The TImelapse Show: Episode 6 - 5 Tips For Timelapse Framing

So what the rule states is that an image should be imagined as divided into 9 equal parts
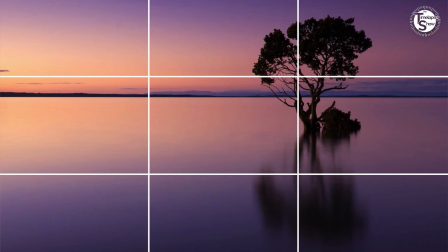by 2 equally spaced horizontal lines and 2 equally spaced vertical lines.
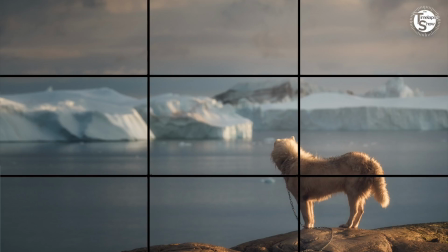And then the important compositional elements should be placed along these lines on their intersections.
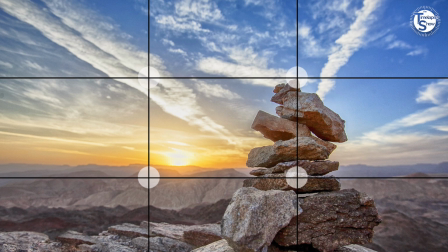So what this really means is that you can compose shots by putting something either in the middle, in this kind of middle quadrant here, or you can put it on the sides, depending on what you want to do. Now, it's fairly common for people to think that a nicely composed shot has the subject right in the middle of the frame, and that's where that subject needs to be. But it kind of creates a boring, just kind of, it doesn't really engage the viewer is what I'm trying to say. So what we want to do is want to take that subject and we want to either move it to the side thirds, or we want to move it to one of the right on the line. So that way you create a little more space. And what you get is you've got a shot now that is a little more engaging for people. They can see the person that's in focus on the one of the sides, or they can engage with the space behind. And typically the eye is going to go from the subject that's in focus to the space that's in the other 2/3 of the shot back to the subject. And it creates a more dynamic space for your eyes to explore, and thus a more engaging shot. So let's take a look at some of the examples that I shot this last week so we can kind of explain what it is that's happening and you can get a better understanding of how this rule of thirds works.
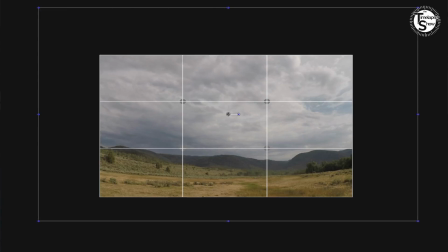So what I'm going to do is I'm going to take the shot that I already shot over in Utah this last weekend, and I'm going to overlay this guide over the top of it. Now, one of the things that you'll notice that for sake of
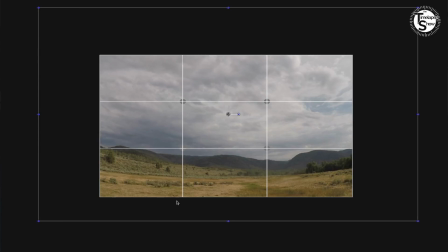illustration here is that right here along this edge is the border of the video file. What is out here is all of the stuff that I actually shot, all the content. So what I can do now is I can take this and we can move this around so
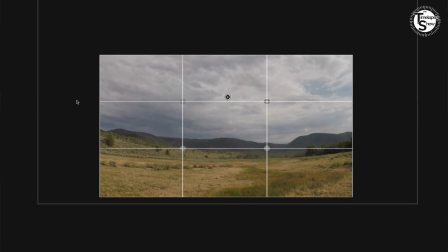that we can kind of demonstrate what exactly we want to have in frame. So again, we've got our guidelines. So again, we've got our guidelines up here on the screen so that we can really determine what's going to be best within the rule of thirds within this time-lapse shot.
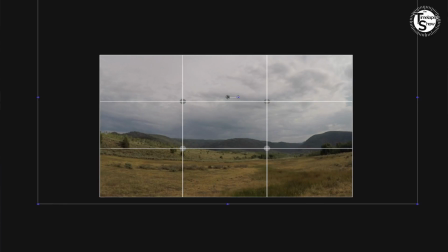Now, as I've mentioned before, one of the things I really like is a big sky when I'm shooting a time-lapse photo. And so let's really look at how the rule of thirds applies to this. So what we want to have is we want to have a majority of the foreground taking up the bottom third of the frame here.
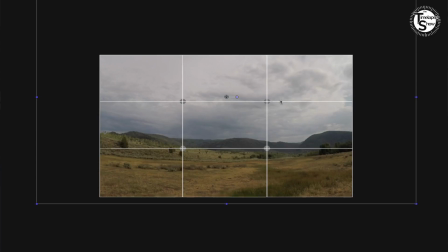And that way the sky is focused up here on the top 2/3 of the frame. In order for this to really make sense, let's look at the extremes here. So let's say that we really want the emphasis to be on the sky.
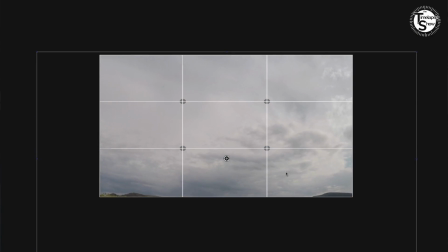Well, I could theoretically, if I really want the emphasis to be on the sky, have this all be about sky. So all of this could be a nice shot up here.
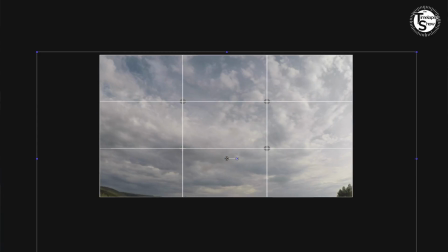But what happens when you're focusing too much on the sky is that the viewer is now confused
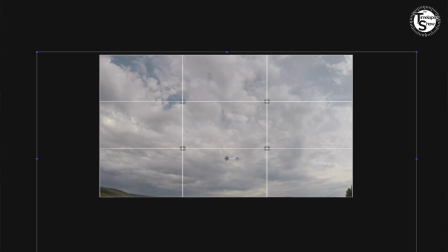because they don't really have a mental grasp of where this photo came from or where this video came from and what's happening.
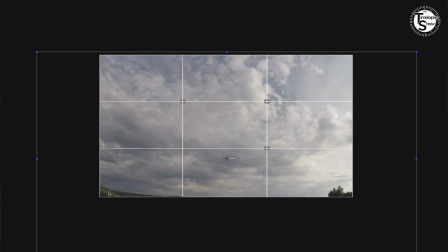They see a little bit of the foreground kind of peeking up here.
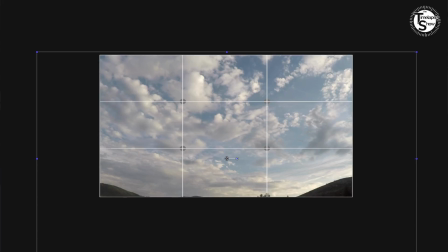And yes, the clouds look cool, but there's no mental context in what's going on in the image. So this is a bad example of what we don't want to do. So now let's look at the other extreme here.
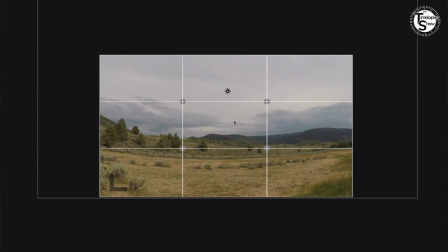Let's say that we want to have all of this foreground in the shot, all of this stuff down here along the bottom, all the ground. So that could look nice too. However, with it coming kind of in the middle of the shot here,
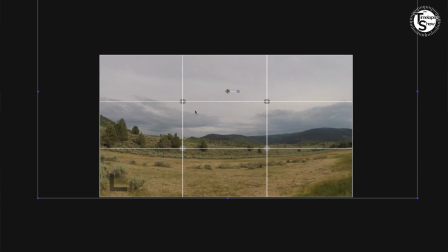you're adding a lot of emphasis to the ground where there's not a lot of stuff happening.